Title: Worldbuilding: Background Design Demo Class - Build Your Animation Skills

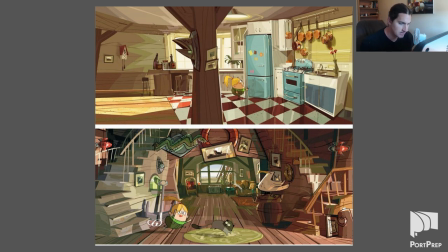okay here's some more backgrounds this is again from a a fairly contemporary kids tv show um but really really fun uh play with perspective here so you can see in the kitchen um this is almost you know i talked about perspective distortion a little bit before where it feels like uh you're using
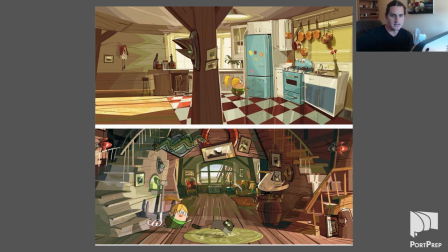like a wide angle lens or like a fish a fish eye kind of effect on the lens like you you'll see from a GoPro video they have like a fisheye effect often so the the perspective of the camera in the kitchen in particular allows you to see kind of everything right like in
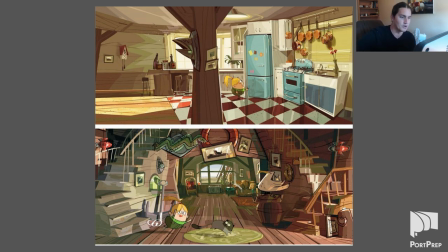real life you wouldn't see this exactly like that unless it was like a big round yurt kind of structure this is this is a very forced perspective and even within the objects the the stow versus the sink the perspective is actually changing and warping as we go so so there's a lot of
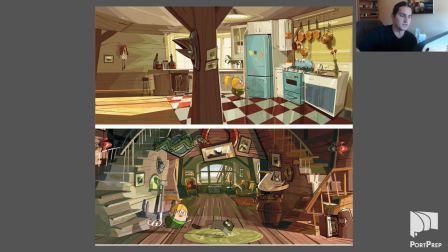playfulness here where they're kind of using their knowledge of perspective a little bit, but they're kind of having fun with it. Kind of like the last one, you know, there's some, there's more design applied here than realistic perspective. And this is a theme that we're going to revisit often is the, is the design versus realism kind of, uh, way of thinking about, um,
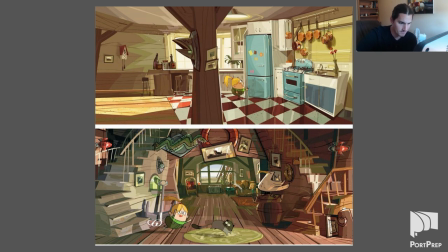well, drawing environments and characters for that matter. Um, yeah.
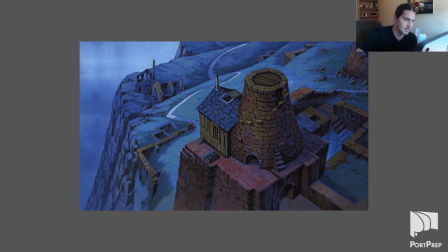Okay. So this is another one from Castle in the Sky, very beautifully painted. I think also gouache, maybe a little bit of watercolor, but it's either acrylic or gouache. That's pretty positive what these were painted in. So a nice beautiful traditional paint and interesting,
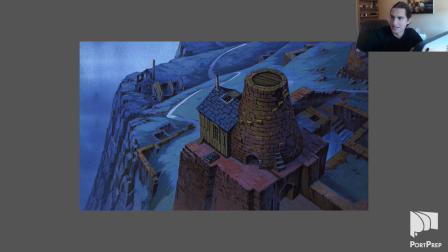this would be a good one to use in the assignment that we're going to do later when we're going to be breaking down existing backgrounds and figuring out the vanishing point and the horizon line, or the vanishing points and the horizon lines.
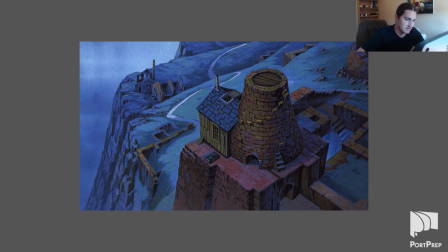Because here you can tell just from the angle that we're seeing of that house, that cube there, that we're seeing this camera is very high up. We are looking down from a high vantage point. So the horizon line is going to be way, way higher up than the actual image, the top of the image itself.
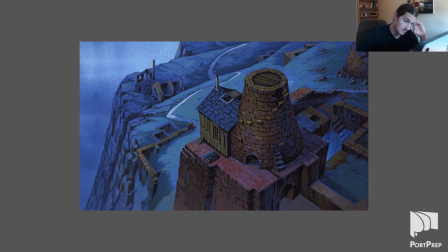So just interesting to notice and to see, you know, a variety of low shots, high shots, middle of the range kind of shots. This is a very, very kind of high angle, high angle to this image here, which allows you to see a lot of an environment really,
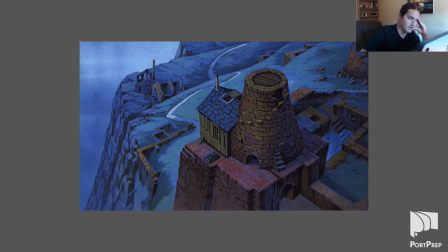like you could zoom out even further and see quite an area for when you're shooting from above like this.
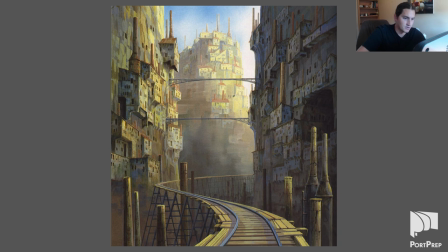Another one from Castle in the Sky. I love these environments. So here you can see a little bit more precisely where the vanishing point is. This is, you know, it almost has the feeling of a one-point perspective environment because those horizontal,
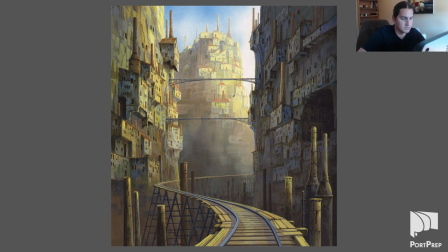obviously the roofs are angled, but the horizontal line seems quite perfectly 90 degrees horizontal. Whereas then you can see from the other edge of the buildings, from the tops of the roofs heading back into space,
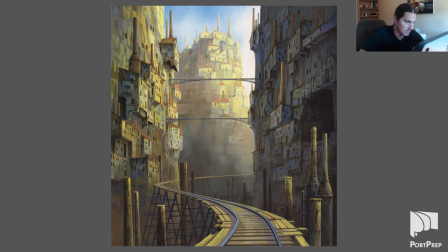the z-axis, as I'm going to refer to it again and again. It's going somewhere in the middle of the image actually. You can see all those houses are kind of pointing towards a common spot. So again, this is kind of what we would do in the perspective later.
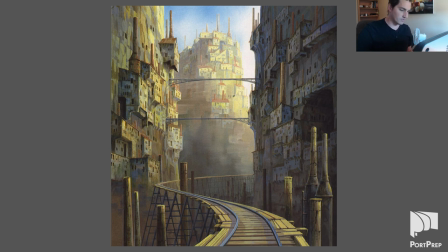But neat perspective. And notice how the track and the foreground and middle ground help to kind of guide the eye and make it less static. So really, really neat. I love the backgrounds of this film.
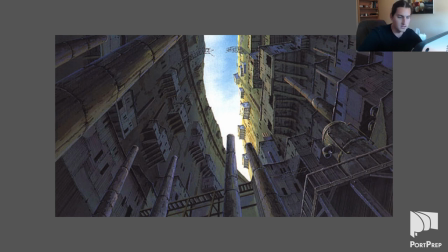Here's another one, a super low angle shot to contrast the higher angle one earlier. So the nice thing about a shot like this, this is three point perspective, which we're going to talk about later.
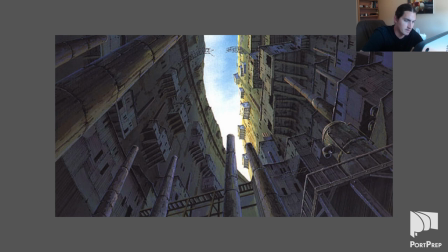But you can kind of see, you know, if you follow the lines of the different structures, you can kind of see where the three points are very easily, and then all the pipes. The pipes are an easy way to see where that third point is in particular. So it's neat to see a low angle shot like this from time to time.
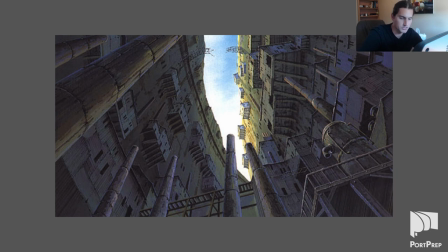But it can be very tricky. So just caution when you're just starting out to take on something too difficult, like something like this.
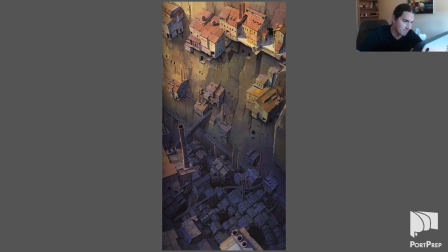So another high angle shot, but much more range. We're seeing a lot more. And just a really beautiful shot. Very beautiful coloring. I like a lot about this. It almost feels like these little factories all over the place, right?
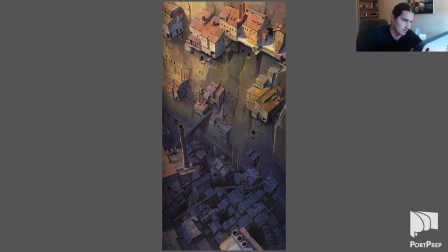And the color temperatures are really nice. It has a beautiful, cool, warm effect going on. And, you know, considering the very vertical nature of this shot, it was either a very forward planning background designer that anticipated the rise of cell phones, or this is a camera pan. So probably the camera, considering when this movie was made,
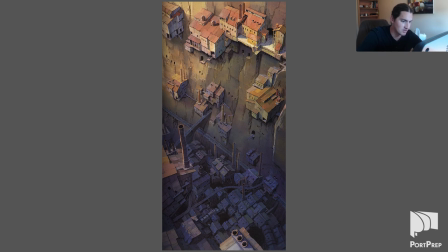would have started somewhere in this shot and then panned up or down to reveal the rest of the shot.
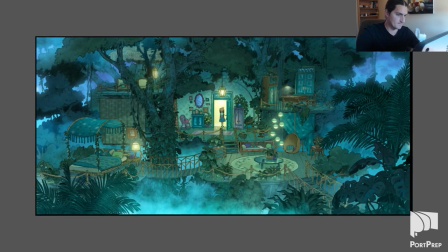So you get this nice kind of vertical pan here. Okay, so this is actually some background design work for Encanto. Pixar's fairly recent film, and I like the texture density here.
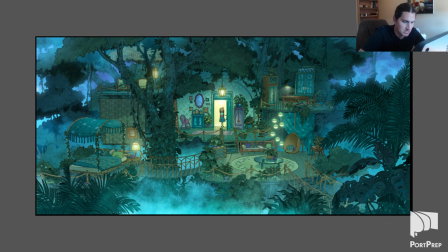So there's a lot of things that the background designer did here to make it not extremely loud and to make us look at the right areas. You know, we could talk about the values of the character versus the environment around them, or we could talk about the line work and the density in certain areas, because those trees in the background and anywhere where there's mist,
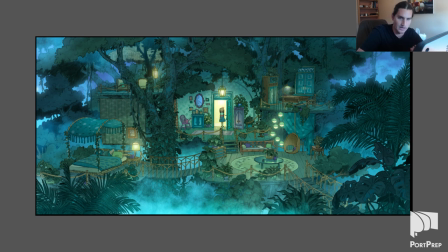really, it allows those areas to be pushed back so it feels much further away and everything in the foreground because of the amount of texture we see jumps right forward so I really like that and I want to mention that because that's something that is you know it's fairly it's fairly easy to
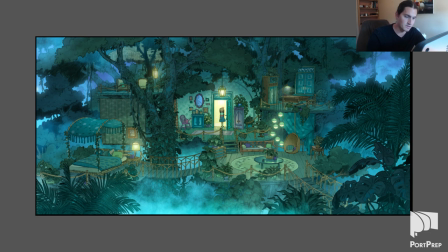do but you just need to be aware of it you need to be aware what's close to the camera and what's further away on things that are further away we're naturally going to see less detail because our eyes can't resemble that shape as well. So even when you're planning your line work, this is something to consider, is the density of the things that are closest to you.
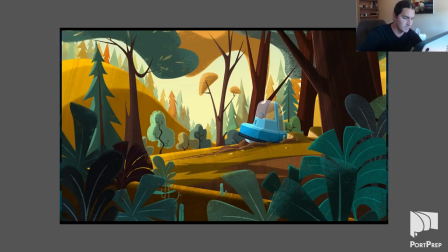This is the same artist as that previous one that we looked at with the Houses in the City in the background. So, and also very similar to, again, Klaus and Looney Tunes with the nature being represented in these graphic shapes.
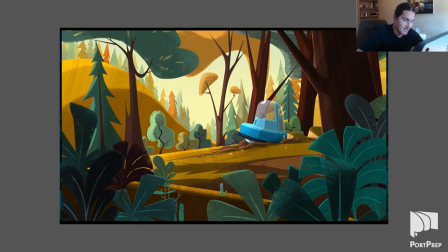If you're familiar with digital art, you'll know exactly how they did this. with some kind of selection tool, whether it be a lasso or a pen tool. You know, they select out an area and then they use this nice textured brush to kind of fill that shape.
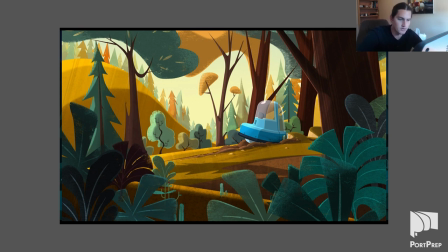So this isn't quite what we're gonna be doing in this course because it's full color, but you could still design an environment with just the line work alone that's gonna allow you to make fun shapes like this and not be as concerned about representing, you know,
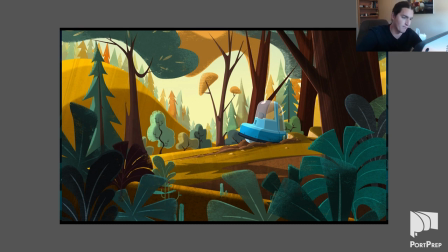every single leaf. a bush or grass can be simplified greatly to these basic forms here that allow kind of our eye to rest a little bit a little bit more than some of the last ones for example
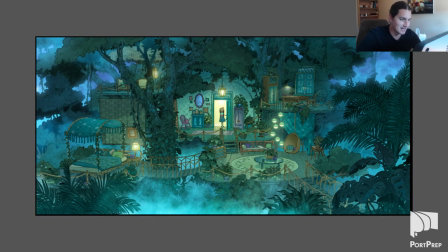like this in canto one again this is very intense and busy and beautiful
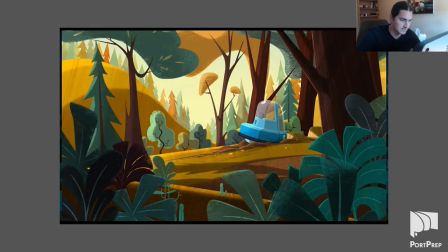as well they're both beautiful in different ways but this one is is definitely more graphic more shape focused primarily not trying to really resemble realism. It's more of a design, and yet we still feel like we're in a forest. So really neat how that works.
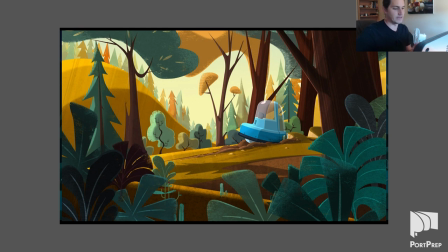A lot of psychology going on there to kind of make sure that there's enough here for us to understand as the viewer what these shapes resemble. So that's really interesting. Because you'll notice that when you're designing this yourself, you can easily meet that edge.
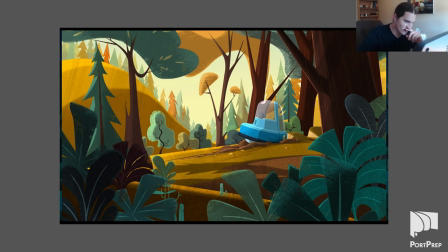You can meet that edge where, okay, this no longer feels like a tree at all. So that edge is a fine line sometimes, so you need to be careful about it.
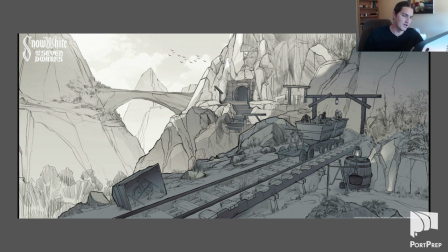Okay, so this is this is some, believe it or not, student artwork from the Feng Zhu School of Design in Singapore. Very, very strong kind of background design school, but very, very realistically focused.
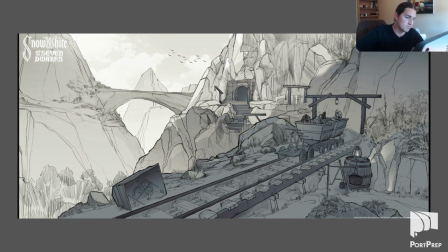So this would be more for, well, presumably a realistic feature film, more likely a video game. A lot more triple-A video games have very realistic backgrounds and environments that actually look like the the real thing.